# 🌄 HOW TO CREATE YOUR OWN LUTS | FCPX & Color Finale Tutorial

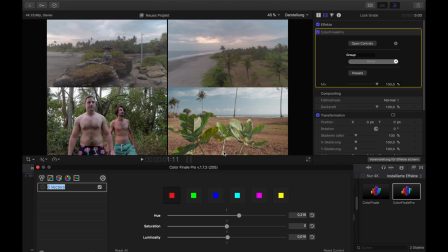You can see here now it's a bit more flat because it's bright, and if I bring it a bit down, got darker and introduce a little bit more colors, so more intensity. I like that. And yeah, then let's go to the orange.
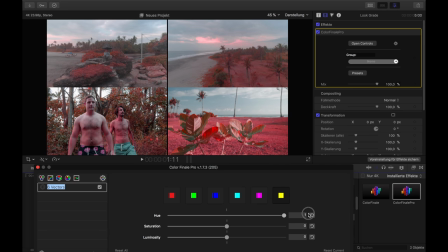Let's see again what we affect here. It's like the same parts plus the greens, and especially in this image, we would affect a lot more. So we need to be very careful here, especially because of the skin tones also. And I also want to make that warmer.
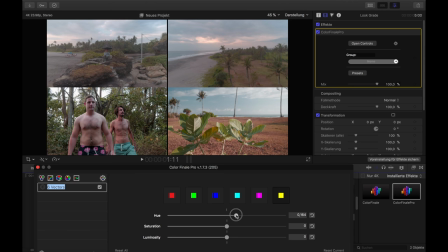Because of the greens, I like to have more warm greens. Bali is a warm place, and so I want to introduce more warm colors. But you cannot do too much here, because the yellow also affects the red here.
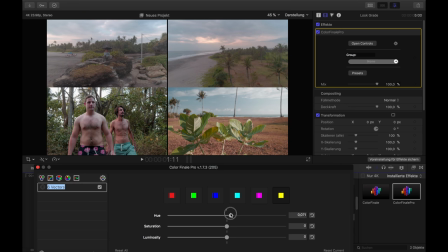And if I would do too much here, it easily looks too pink. That's not very nice. So just a very tiny bit adjustment here. Also, the skin tones are important, but as we can see here, the skin tones are still good. It's not that they look like aliens or so on. Well, that's perfect.
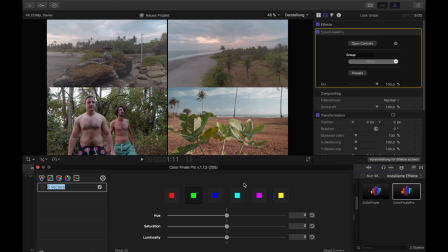And then, yeah, we were already talking about the greens, and I didn't affect the greens too much right now. So I want to change the greens a little bit more. And here I can see that I can do a lot with the greens without making the image actually looking crazy.
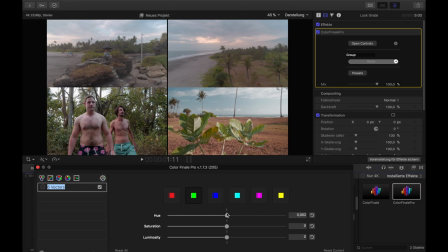And but I still want to do too much. Like here you can see in the middle how it was before, that especially in this image the greens were pretty blue here. So let's punch in some more warmth in the greens.
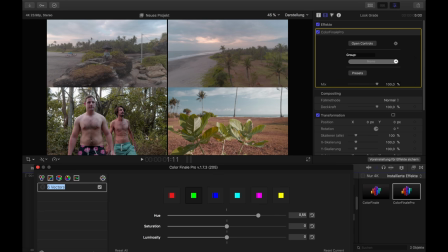Yeah, that looks good. Especially here you can see that very good, that it matched those colors here. That's nice. Yeah, I don't really like the drone shots here, really messed it up, but yeah, sometimes you have no other option. And actually I wanted to have a bit more complicated footage to show that.
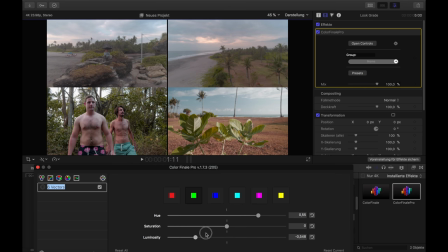So also let's see what it does when we bring the greens a little bit down. I actually like that. So let's keep it like that, that's good. I would say then the colors are already pretty good now, especially I like that in this image.
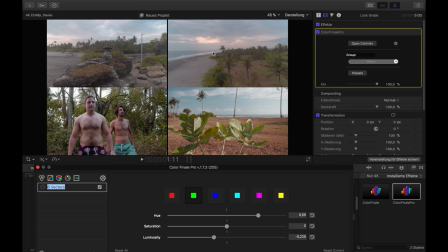Of course, you cannot do too much with those other images here, simply because it's very flat. There was not so much light, and we don't have a big contrast in the colors like here with that blue and the orange.
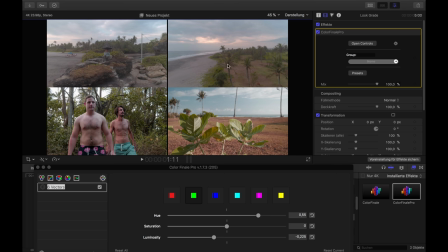Here's more like a bit more grayish skies, so, and here's not much intensity because there was not much light. That really creates a difference here. It's actually shot on two different days, so it's better to just have footage from one day to make it match.
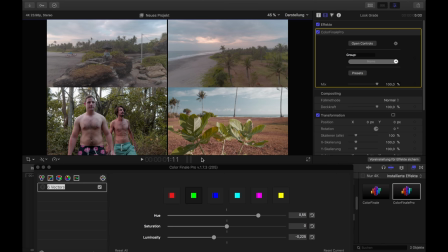But yeah, it's still good. So the next step then. Okay. So then the next step will be that we apply an S-curve to it, just to give it a bit more contrasty look.
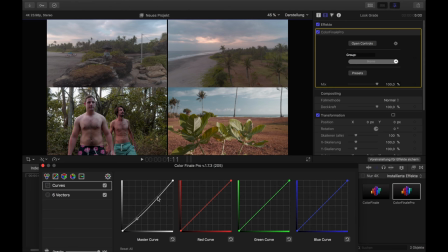For an S-curve, we first apply the curves and then bring it down here and the upper part up.
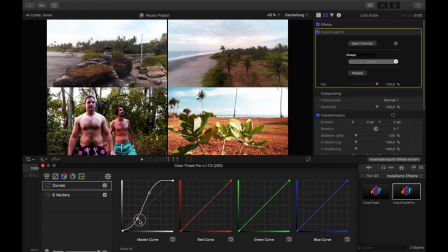That is already too much. Like, you can clearly see when you go too far from each other with the curves, it just looks crazy.
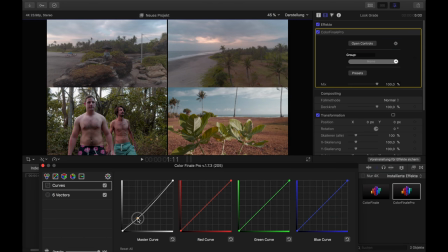Let's start from the beginning. So, sec.
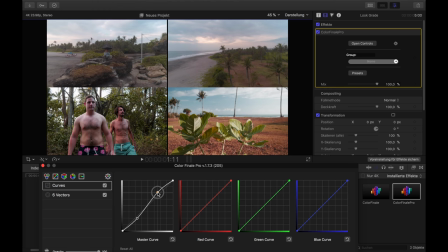Yeah, I like to have a little bit more highlights here. Probably a bit less. It's just my screen. On other screens, it could easily look crazy when I introduce too much contrast.
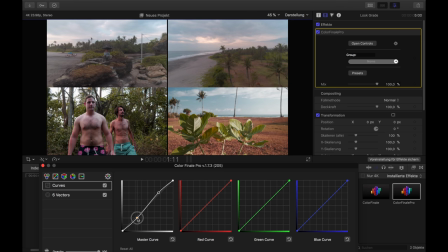Okay, that's pretty good. Yeah, I like that look. I don't want to introduce too much contrast here, because then it would look like not realistic anymore.